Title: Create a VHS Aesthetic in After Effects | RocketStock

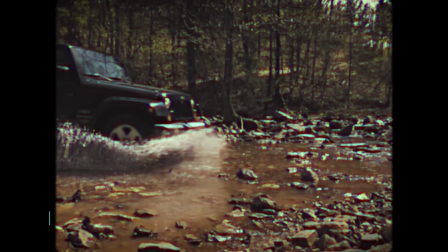Hey guys, this is Charles Yeager with Rocketstock.
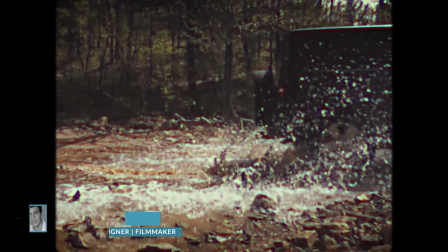In this tutorial I'm going to show you how to create the VHS look inside of After Effects and how we can accent it with a free preset and assets.
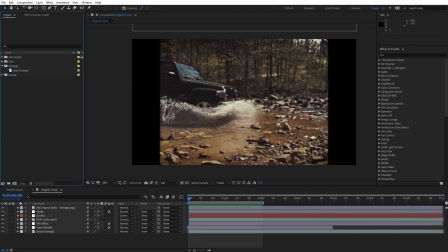Alright, so I recently did a VHS look tutorial for Premiere Pro and from that I got a lot of requests for how to create the same look inside of After Effects. But since we are going to be working inside of After Effects, we can take a little bit of a deeper dive into this look and I'll show you guys a few other accents we can create to kind of add to that VHS look.
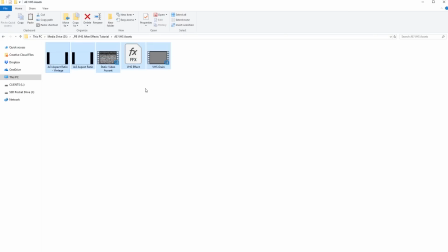Before we get started, I do want to mention you can download the free VHS preset and VHS assets from the Rocketstock blog if you want to use those to follow along.
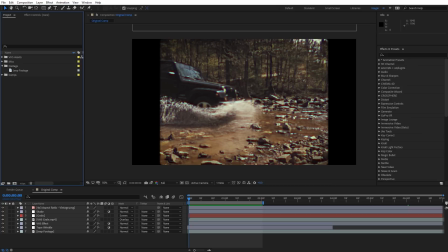There'll be a link for that in the description for this video. All right, let me go ahead and walk you through creating the VHS look.
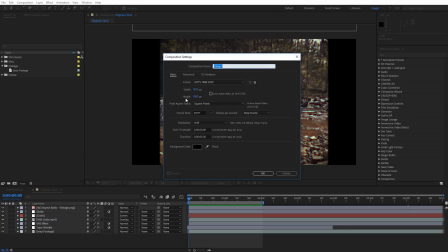All right, so I'm going to go ahead and create a new composition. It's going to be 1920 by 1080. I'm just going to call it VHS and go ahead and click OK.
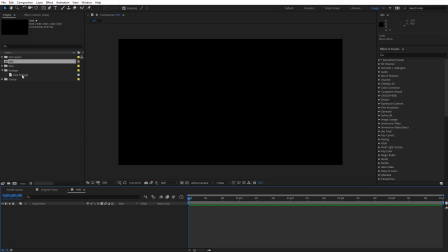And I'm going to drag in some HD footage I've got here.
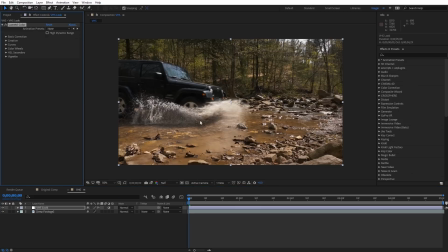What I really like about Lemaitre Color is because it has so many options, we can substitute it for a lot of other effects we might have to use in the past. So let's first come over here to basic correction. We're just going to kind of dial in the VHS look. So the first thing I want to do is add in some contrast. I'm going to set this at 55. Next I want to bring the white levels down. So I'm going to come out here to white so I'm going to type in negative 50.
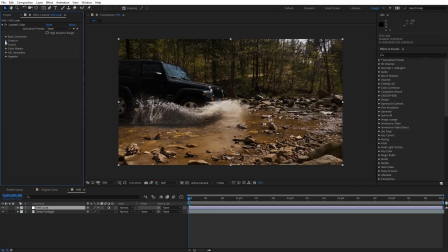So now I'm going to go ahead and close up the basic correction. Let's toggle down the creative tab here. And I'm going to increase the faded film right here. I'm going to type in 30. And then for sharpen, we're going to de-sharpen this for the time being. We're going to sharpen it back a little bit later it's going to kind of add that classic VHS sharpening for the time being
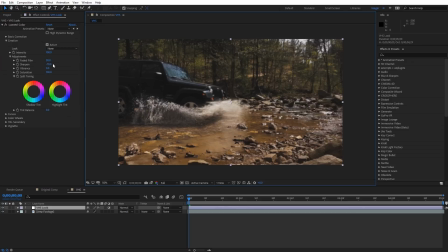I'm going to add in negative 70 on sharpening here and for vibrance I'm going to take this down to negative 30. Now on the toning down here you don't have to do this what I typically do is move the shadow tint just a little bit over kind of into the purple hues.
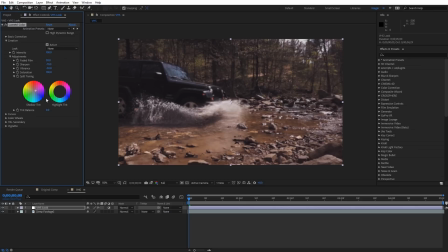Again that's not required just something I like to do when I'm creating my VHS looks. I'm going to go ahead and close up the creative tab here let's toggle down the curves options.
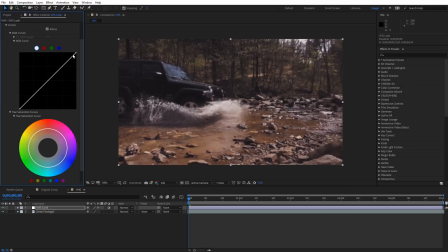So what I want to do on this first curve is I'm gonna just select it at the top. I'm gonna drag it straight down, and then I'm gonna move it back over to kind of line back up with the original curves line there. You can see, so we're just kind of clipping off that top portion. Now let's go over to the green curve.
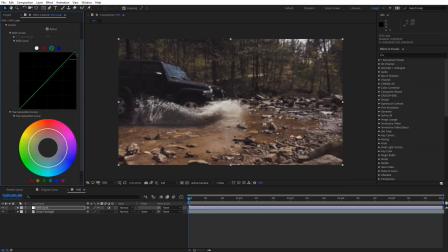I'm just gonna select at the very top and just move it up a little bit, just kind of make it a little more imperfect. And we'll do the same thing with the blue curve. We'll just move it actually down though. So you can kind of see the way I split that up there. Then we go ahead and close up the curves options. Now let's toggle down the vignette down here. Now, I just like to type this in at negative one.
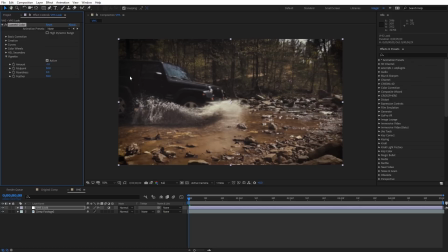You'll see it gives us a heavy vignette around the outside, but if we do kind of crop in on this for the classic four by three for a VHS look, you won't really see that darkening too much on the edges, but it will kind of accent it nicely. All right, so now we can go ahead and close up the vignette. The next thing we need to create is a little bit of color shifting on the image, and the way we're gonna do that is with the channel blur effect.
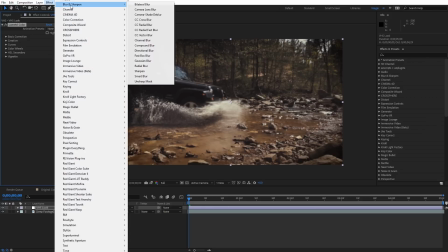So let's come up here to effect, and under blur, I'm gonna come in here and I'm gonna select channel blur.
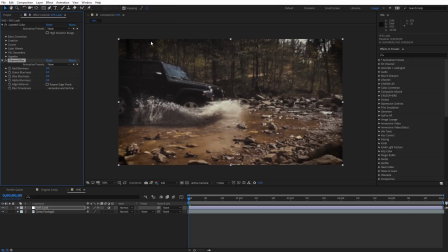We're actually gonna use two different copies of channel blur, but on the first one, I wanna come over here to red blurriness. I'm just gonna set this at 22. You can see how that kind of blurred the red channel on everything, kind of gives us this soft kind of red look.
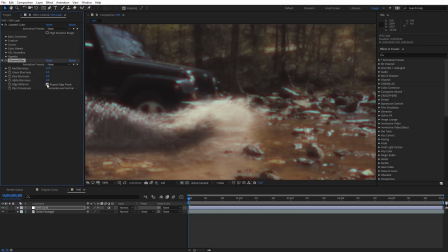Now what we wanna do next is we wanna go ahead and turn on repeat edge pixels, that way it looks correct around the edge of our image.
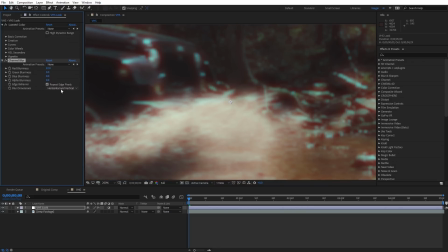Then as I zoom in here, we're gonna change the blur dimensions from horizontal and vertical to just be vertical.
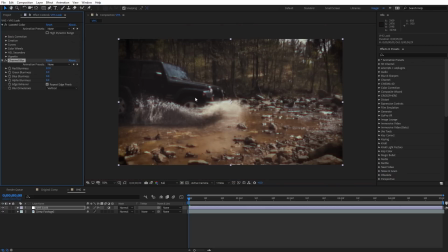So now you can see it's just blurring it vertically. Now it's time for us to add in the second channel blur, so let's come here to effect. Then for blur, we'll go to channel blur again. We're gonna blur this now on the blue channel, but I actually like to blur the red channel a little bit more as well, just to kind of add into that imperfection.
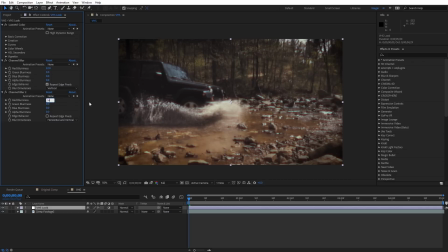So for red blurriness, I'm gonna type in 14. And for blue blurriness, I'm gonna type in 30. Then again, repeat edge pixels. And we're gonna set this on horizontal. So now if I zoom in here, you can see, we just kind of get a little bit of that color shifting going on.
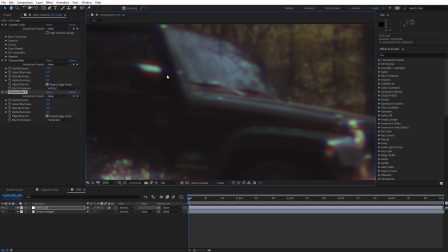You can really see it there on the rear view where you have the red on top and blue on the sides. So it's kind of emulating almost like a blurred RGB split on this footage.
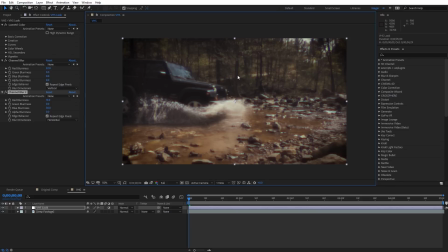Now the next thing we need to do is adding kind of that artificial sharpening look. And for that we're gonna use Unsharp Mask.
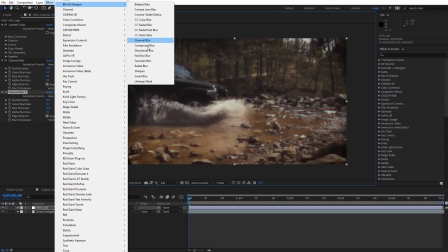So I'm gonna come over to Effect. Under Blur and Sharpen, we're gonna select Unsharp Mask. And for the Amount, I'm gonna set that to be 100.
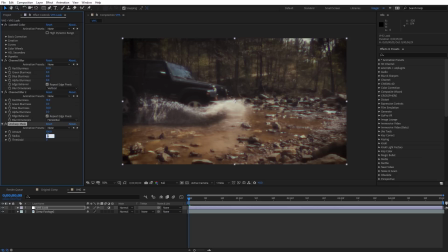And for the Radius, and this is really gonna give it the look, I'm gonna increase this all the way to 12.
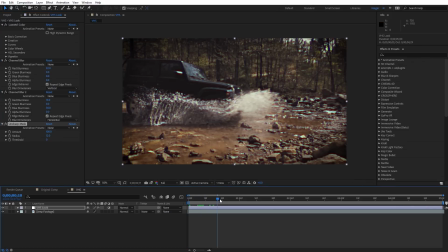You can see how that really sets it into overdrive for that kind of post sharpening. It makes that red and blue color shifting stand out a lot more as well. If you don't want to dial it all the way up to 12, again that's up to you. you can dial in your own custom look.
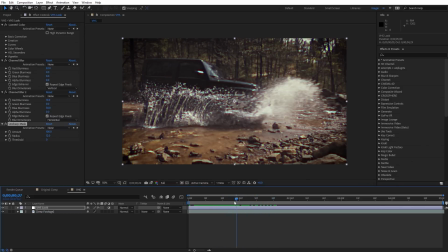But that is kind of the look I found that gives me a very VHS-ish appearance on the footage.
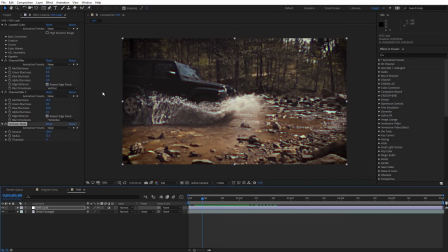So that completes creating the VHS look. Now we can accent this even more. I'm coming to the project panel and I've imported in the VHS assets. Again, these are included with the project file. So I can give this more of a VHS look with these assets. And the first thing I wanna drag in here is gonna be one of these aspect ratios. I'm just gonna drag and drop this on top.
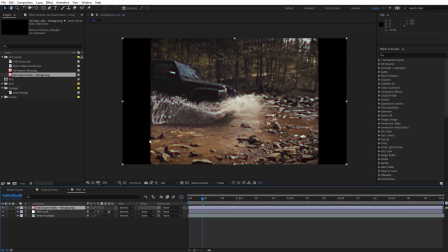And you'll see it just crops in on our footage.
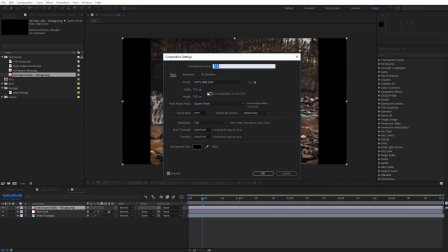And if you wanted to manually crop in on this, you could, you could just come into composition settings and just adjust your original composition to be a four by three aspect ratio.
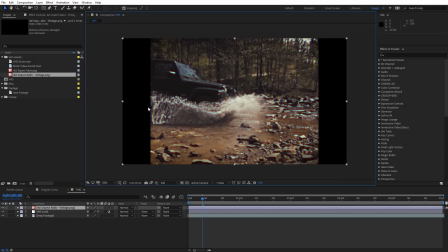But in my case here, I'm actually just gonna use this four by three overlay. Next I can bring in this VHS grain.
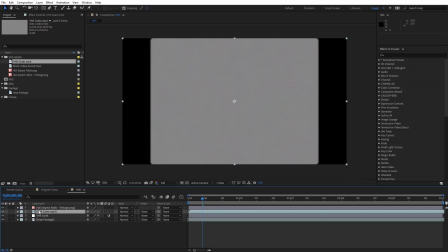I'm just gonna drag and drop this underneath that four by three aspect ratio. And I'm gonna set this to be a overlay blending mode.
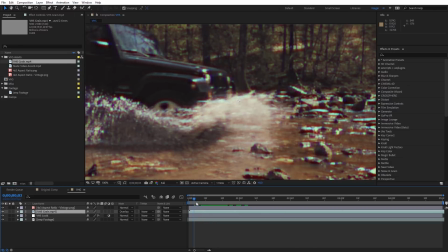You can see this adds a little bit of subtle film grain on top of this. And finally there is a static video accent here if I drag and drop this in.
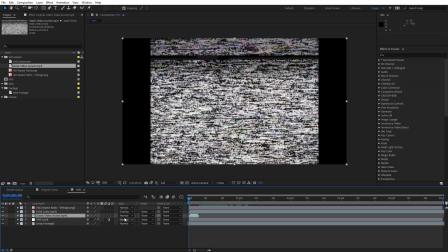And I can set that accent to be a screen blending mode.
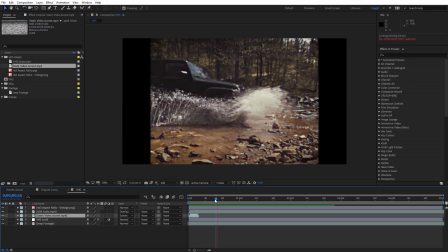And I'll just go ahead and RAM preview this really quickly. And you can see it just gives us a quick static element that we can use throughout the video. And to keep this moving with the VHS look, a lot of VHS looks have an imperfect kind of shake going on with the footage, and we can recreate that as well.
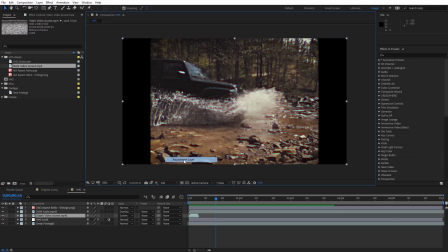So I'm going to right click here and do a new adjustment layer. And I'm just going to go ahead and name this VHS shake. I'm actually going to move it above everything, but just below that four by three aspect ratio. And on that adjustment layer, we're gonna add the effect transform.
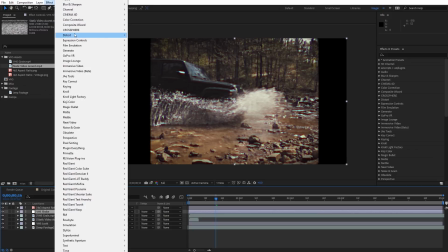So under effect, I'm gonna here to distort. We're gonna select transform.
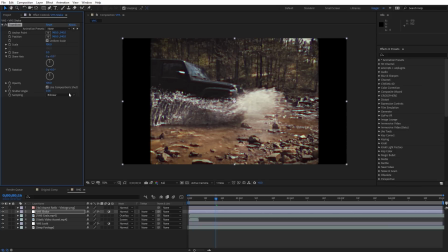And the reason I'm gonna apply the shaking onto the transform effect as opposed to directly to my footage is that this way the grain and the static elements and everything else can also be shifted around with the transform effect. So for position, I'm gonna hold alt or option on the Mac. I'm gonna click on that stopwatch and you'll see it turn red.
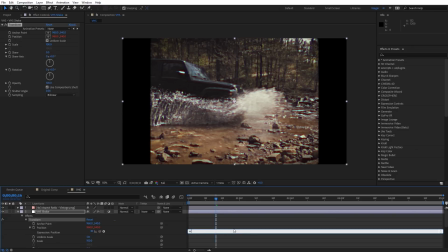This allows us to type in an expression. So I'm just going to type in wiggle and then open parenthesis, I'm going to type in seven. That means seven times per second and then comma and then two. And so seven times per second, I want this to move two pixels.
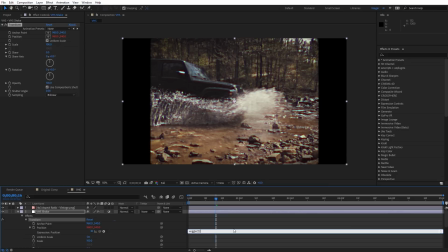It's going to be very subtle, but just kind of gives us that feel of VHS. Then I'm going to hit close parenthesis right there and just click away from there.
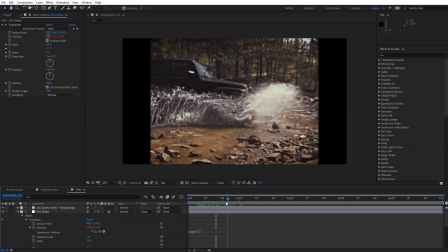If I go ahead and scroll through this, we can see we're getting a little bit of subtle movement. You can really notice it if you look right here at the very bottom.
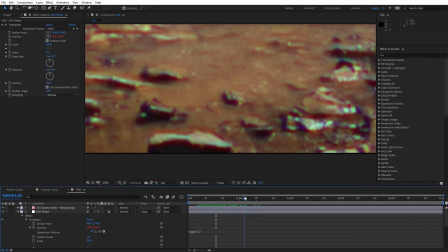We can see how that's shifting around, so just kind of adding in that little bit of shifting, almost as if the tape's kind of slipping on the playback.
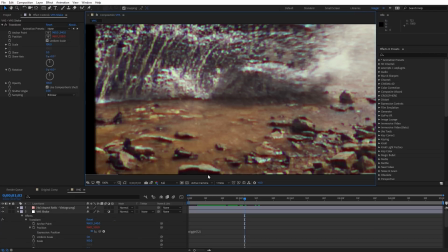Now, in order for us to get rid of that black line at the very bottom down there, we're gonna come over here to scale.
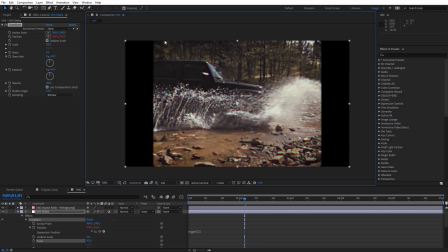I'm just gonna scale this up to 101, and that'll just ensure we don't get any of that black lines at the top or bottom when it's shaking around. Then we can see how that just adds a little bit of subtle movement to the footage.
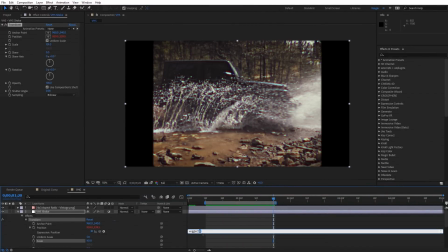If you wanted to increase it, I might recommend coming down here and changing this two to maybe like a three or a four, but it will start looking pretty shaky pretty quick.
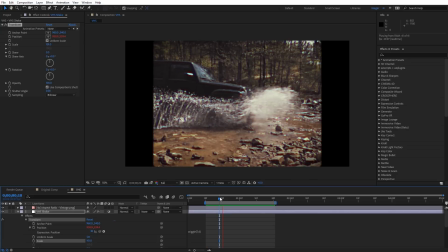I'm gonna go ahead and see what a four looks like. Yeah, you can see that it has a little bit more of a noticeable shake to it. Now another thing that's really iconic with VHS is the tape wrinkle which is kind of like, almost like a distortion line that kind of runs up and down on the footage and we can create one of those as well.
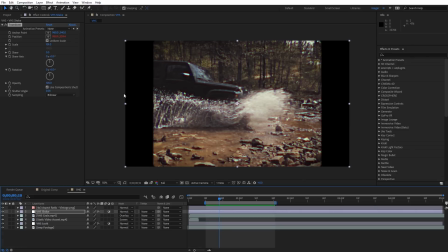So I'm just gonna come over here and I'm gonna close up that VHS shake and I'm gonna right click and we're gonna do another adjustment layer. And I'm just gonna rename this tape wrinkle. and I'm gonna actually move that adjustment layer just above my footage, so actually below the VHS look.
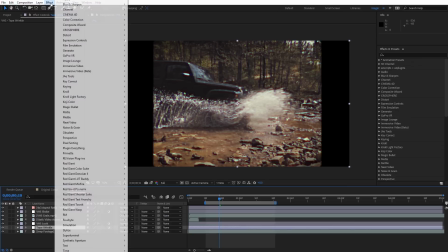And on that adjustment layer, I'm gonna go ahead and apply another transform effect, so effect, and then distort, and transform.
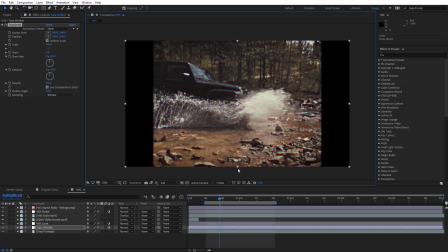And this effect requires a little bit of adjusting in order to make it look correct. So I'm gonna come over here under uniform scale. I'm gonna uncheck that, and for scale height, I'm actually gonna bring this all the way up to 1,000.